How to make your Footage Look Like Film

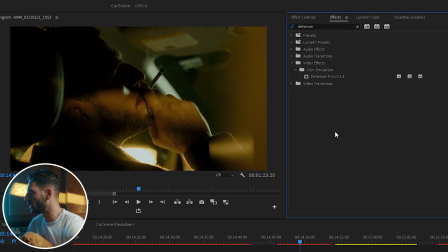16:27 So I'm going to head over to Lumetri. I'm going to grab Lumetri and I'm going to throw Lumetri on this. And basically what I'm going to do is I'm going to take a mask. I'm going to create a mask. I'm going to bring it down here.
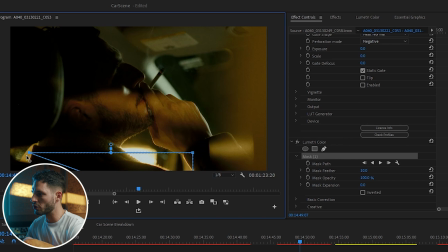16:41 And I'm basically going to create shadows in my image so that I create a point of interest right around here. So I'm going to take these shadows, I'm going to create this mask, and I'm going to create it all down here, and then I'm going to feather it.
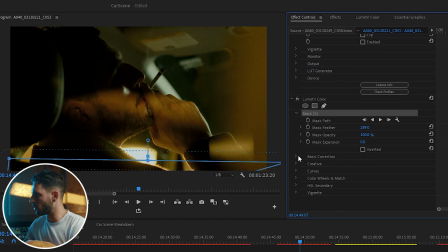16:56 I'm going to go to feather, and then I'm going to go to basic correction, and all I'm going to do is just move down the exposure. And I'm going to move it down just about there, and I could even kind of mess with this, like put it right around here.
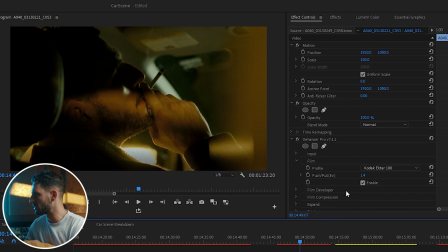17:14 And if you take it off, you don't really notice. Again, it's subtle, just like everything else that we're doing here. But if you take it on and off, you could tell a difference. Like boom, boom. Now, I don't really want to mess too much with this because I like that's bringing some texture,
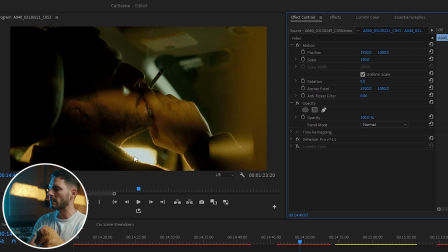17:32 it's bringing some color, it's also bringing some exposure to the overall scene. So what I'm going to do is I'm going to turn it back on, but I'm also going to move the mask down just a little bit. So it only touches around this area. I'm also going to have it kind of come down around here,
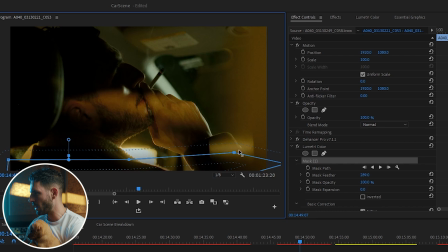17:53 but I'm going to have it fan out a little bit higher, like this. So it doesn't really affect the light on the mirror too much.
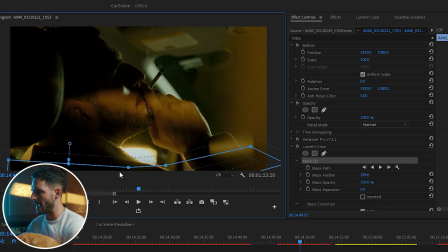18:09 It's kind of just around this area, and it's giving you a nice vignette around here. So still your point of interest is going to be around here. By the way, her name is Daisy, and she wants to get up and she wants to play. I have to hurry up and finish this tutorial because I gotta play with this new pup.
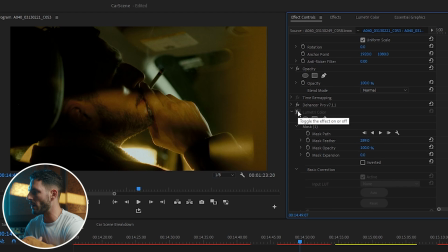18:27 The reason why I think masks are so important is because it's really what gives you that extra little edge when you are color grading, especially when you're trying to create points of interest. And that's the way I think of it, is that like when you look at an image and you're color grading,
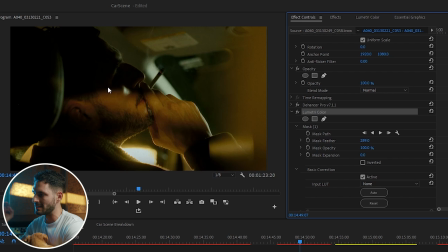18:42 it's not just about, you know, adding contrast and saturation, it's also about telling a story. And I think that when I look at this scene, I want to make sure the viewer is looking right here and they feel like this is where they should be looking. This is the point of interest. This is the intrigue here. And you do that by creating these different shadows.
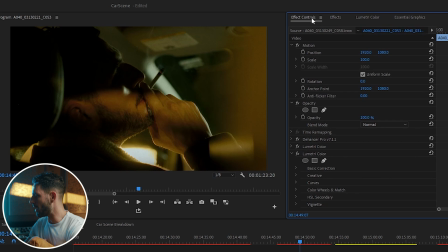19:01 Now, I'm also going to create a little bit of a shadow on top, and I'm going to create another little mask right up top here, and I'm just going to create it right here. I'm not going to go off over here too much, just right here, so you feel like this is the point of interest. Again, I'm going to do the same thing. I'm going to go ahead and feather this out.
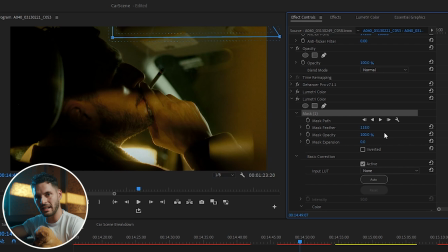19:21 The reason why you feather a mask is because it makes it a lot less like a line and a lot more like a gradient, and it just blends into the image a lot better. So I'm going to go ahead and darken this a little bit by just lowering the exposure. I'm going to lower the exposure by about that much, and that's the way it looks with it on.
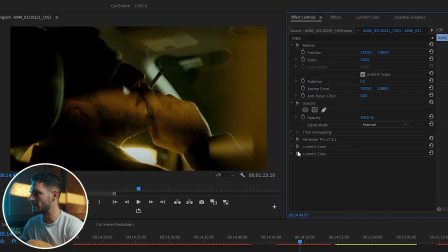19:40 And you guys can see the difference between taking these off and then putting them back on. And to me, it just gives it, again, just a focal point of interest. And that's pretty much how I would color grade this using Dehancer. Now give me a second because I gotta put this little one down for a second so I can show you guys how to color grade this now using nothing but your regular editing and color grading tools that you have in your workstation.
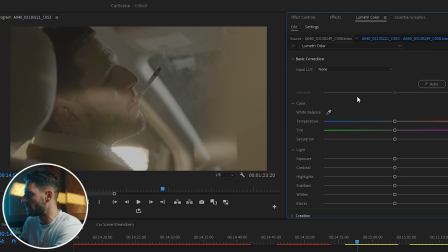20:09 So quickly starting from scratch, the first thing that I would do is I would go down to creative,
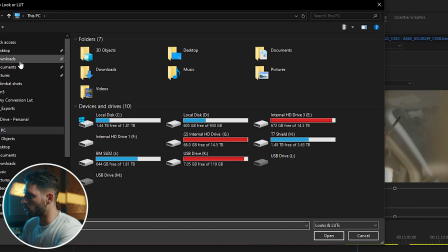20:15 go ahead and grab my Rec 709 conversion LUT.
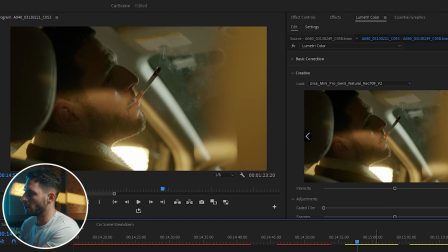20:19 Okay, so now this is what it looks like with the LUT turned on. And for those of you who don't know, Rec 709 is just the color space that we work in on something like a commercial or a TV show. So now that this is converted from log to Rec 709, the first thing that I'm going to do is just mess with my exposure.